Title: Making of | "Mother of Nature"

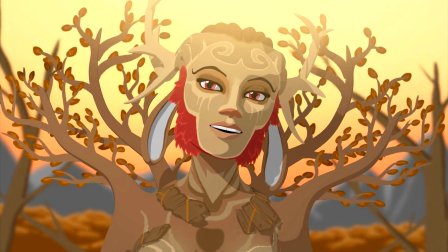8:18 Her beard and the way her face is framed around it. I like it because it's unconventional.
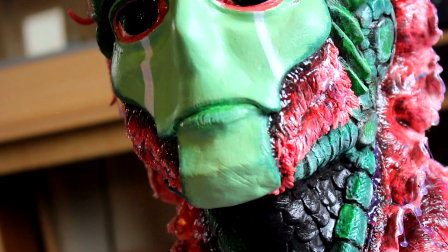8:23 And it was taken from me fish man. I mean I think it's the only detail from the original fishman concept that survived into the final product.
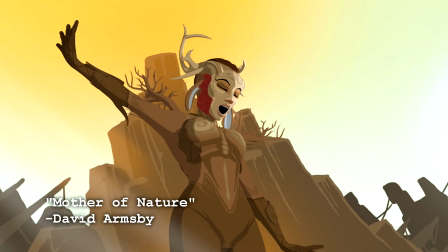8:33 She's also like super attractive, right? She's supposed to be. Nature is beautiful.
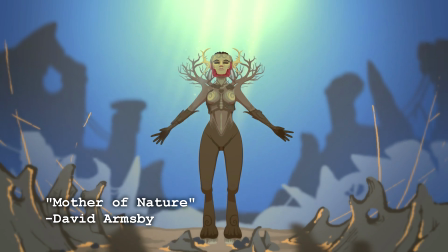8:39 I mean, I made her with virtual squares, but for a tree goat woman with a beard, I mean, I mean, she's pretty banging, right?
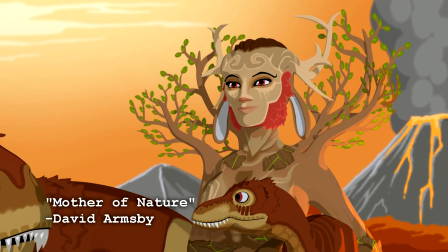8:50 3D modeling her was another story. It took about a week.
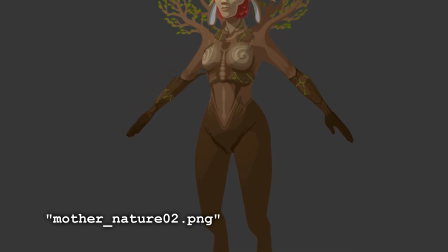8:54 These things usually take like a day or too, she is easily the hardest and most detailed thing I've ever designed in Blender.
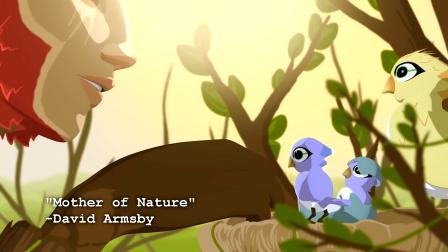9:01 I knew that there would be shots where she'd be huge, like anywhere between 20 to 50 feet tall, so particular areas of her body had to hold up to close-ups.
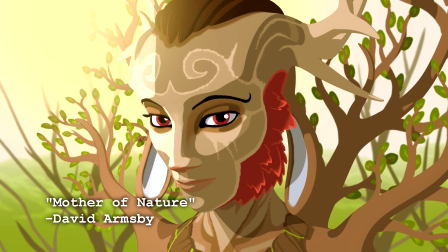9:10 Things like her hands, her face, her feet.
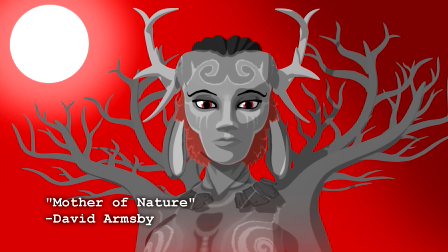9:15 You might get the wrong impression about my opinion of nature, after images like this, or this, or even this whole short film.
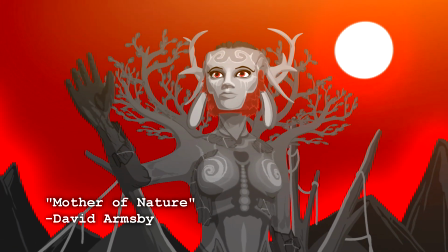9:24 You might start to think I hate it, I find it unkind and harsh, and it is, but I love it.
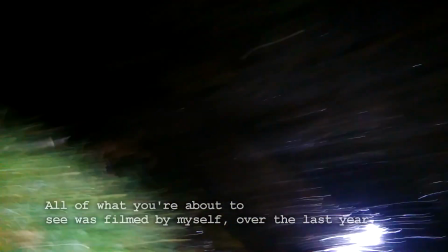9:35 While working on this animation, I came across a family of toads. I'd never seen toads before, and I had searched.
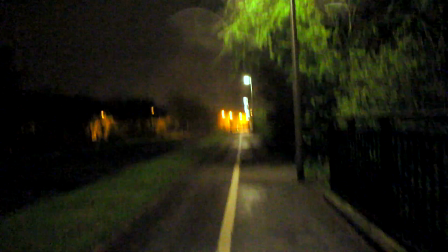9:43 I was alone, in the dark, I went out specifically to finally see some frogs, because I'd never seen any.
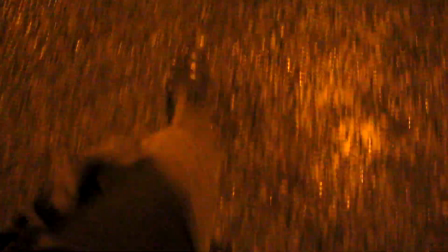9:50 Sure, I'd seen some in zoos or in captivity, but not where they belong.
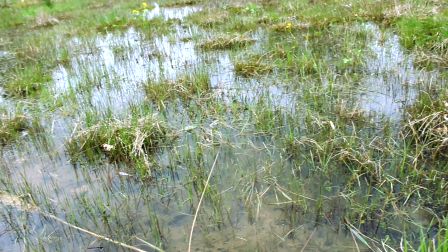9:54 In a muddy pond at two in the morning where each had fought and survived
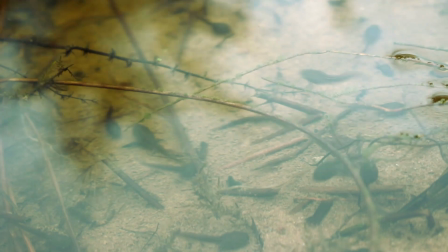9:59 in the wild from tadpole to toad just sat there being toads. It was incredible.
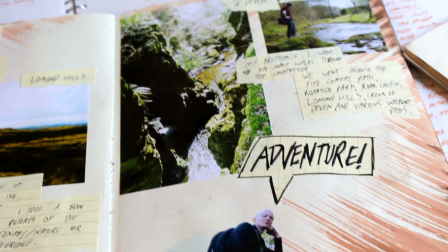10:07 I love nature. I think it's amazing. It's my favourite thing. True nature.
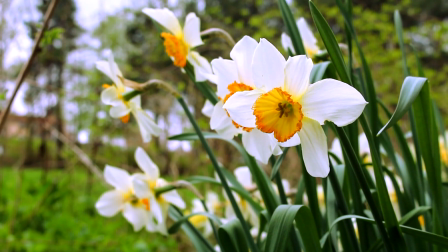10:13 Not a well-kept garden where one is planted and weeded what they like and don't like the look and smell of,
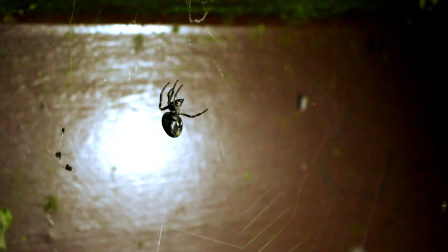10:19 but a natural ecosystem of living things fighting and coexisting, living alongside and against each other.
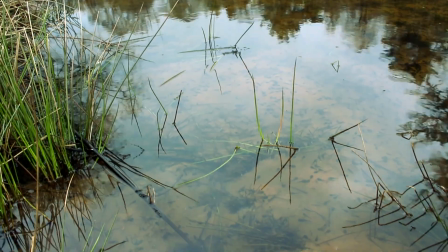10:27 I find a smelly bog full of amphibians,
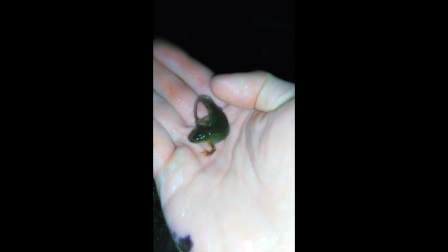10:31 leeches and dragonflies far more pleasing than a well-kept colourful garden that smells of pesticide.
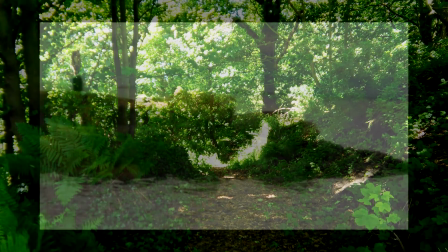10:38 Evolution, nature, animals, ecosystems and food chains, it fascinates me to no end.
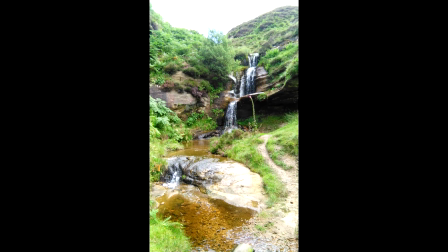10:44 Scotland, besides our birds, doesn't really have the widest array of different wildlife.
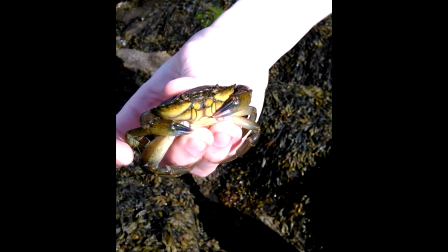10:50 But I do try to go out as much as I can, finding animals in the wild, going on adventures, usually with my brother, up hills into the Scottish countryside.
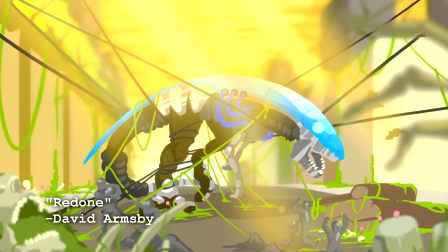11:01 A handful of my shorts focus on the cruelty and harshness of nature.
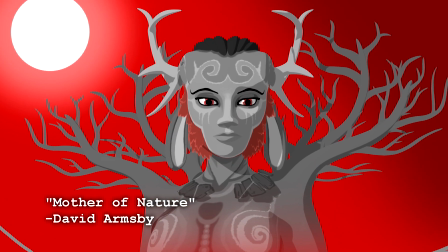11:07 This short is about the personification of mother nature, and her complete indifference, but that's one of the things I love about it.
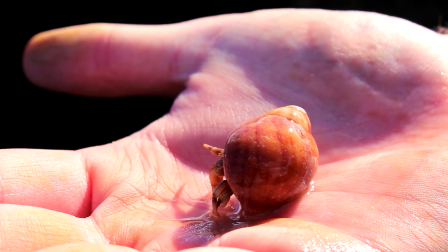11:14 I think nature can be equal parts beautiful and horrible. and the miracles of survival
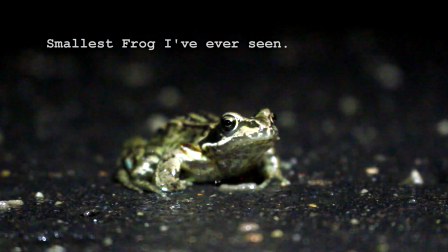11:20 of species and creatures in an unfair and strange world kind of blows my mind.
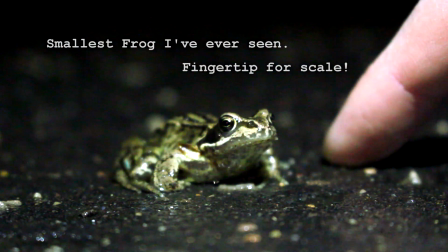11:25 I've said this again and again but I don't think you can truly appreciate the beautiful
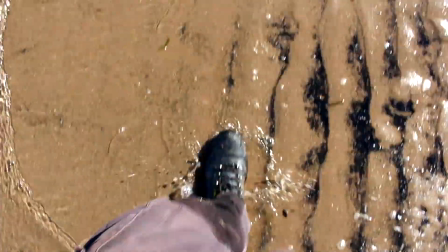11:30 without the horrible and for that reason I don't think the horrible is that terrible.
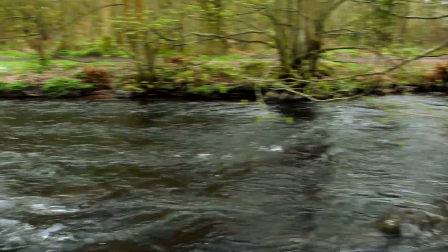11:35 Yeah nature is cruel and unfair but it's also balanced and kind and absolutely gorgeous.
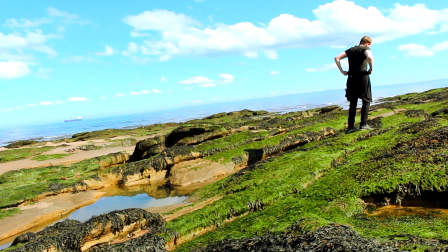11:41 It's created weird and wonderful, terrifying and beautiful things, I love it.
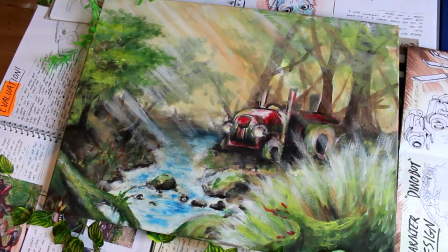11:47 It has appeared in a lot of my artwork and animations and it will never stop inspiring me.
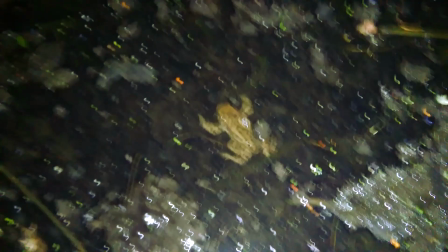11:56 Right, I finally did it, there's a frog down there, there's a frog right there,
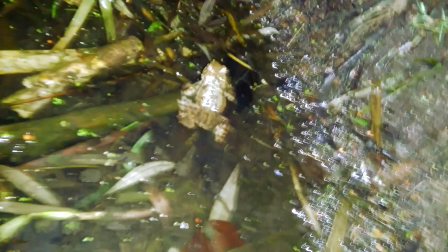12:02 there's a frog right there, there's a frog right next to me.
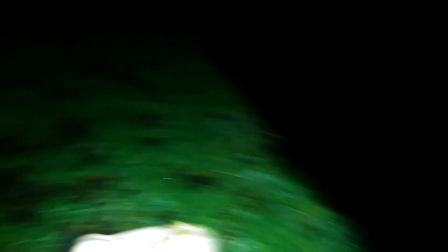12:07 I could be here forever. this is kind of incredible. Watch him leap into the drink.
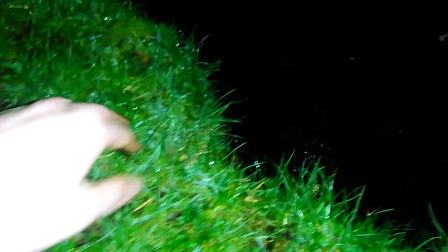12:14 Go on. Go on. There we go. He's in the drink.
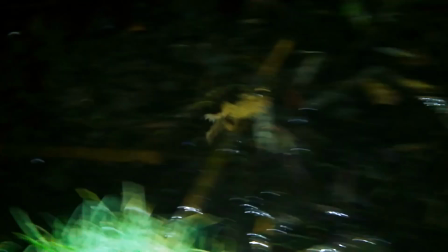12:20 Off he goes. Holy shit.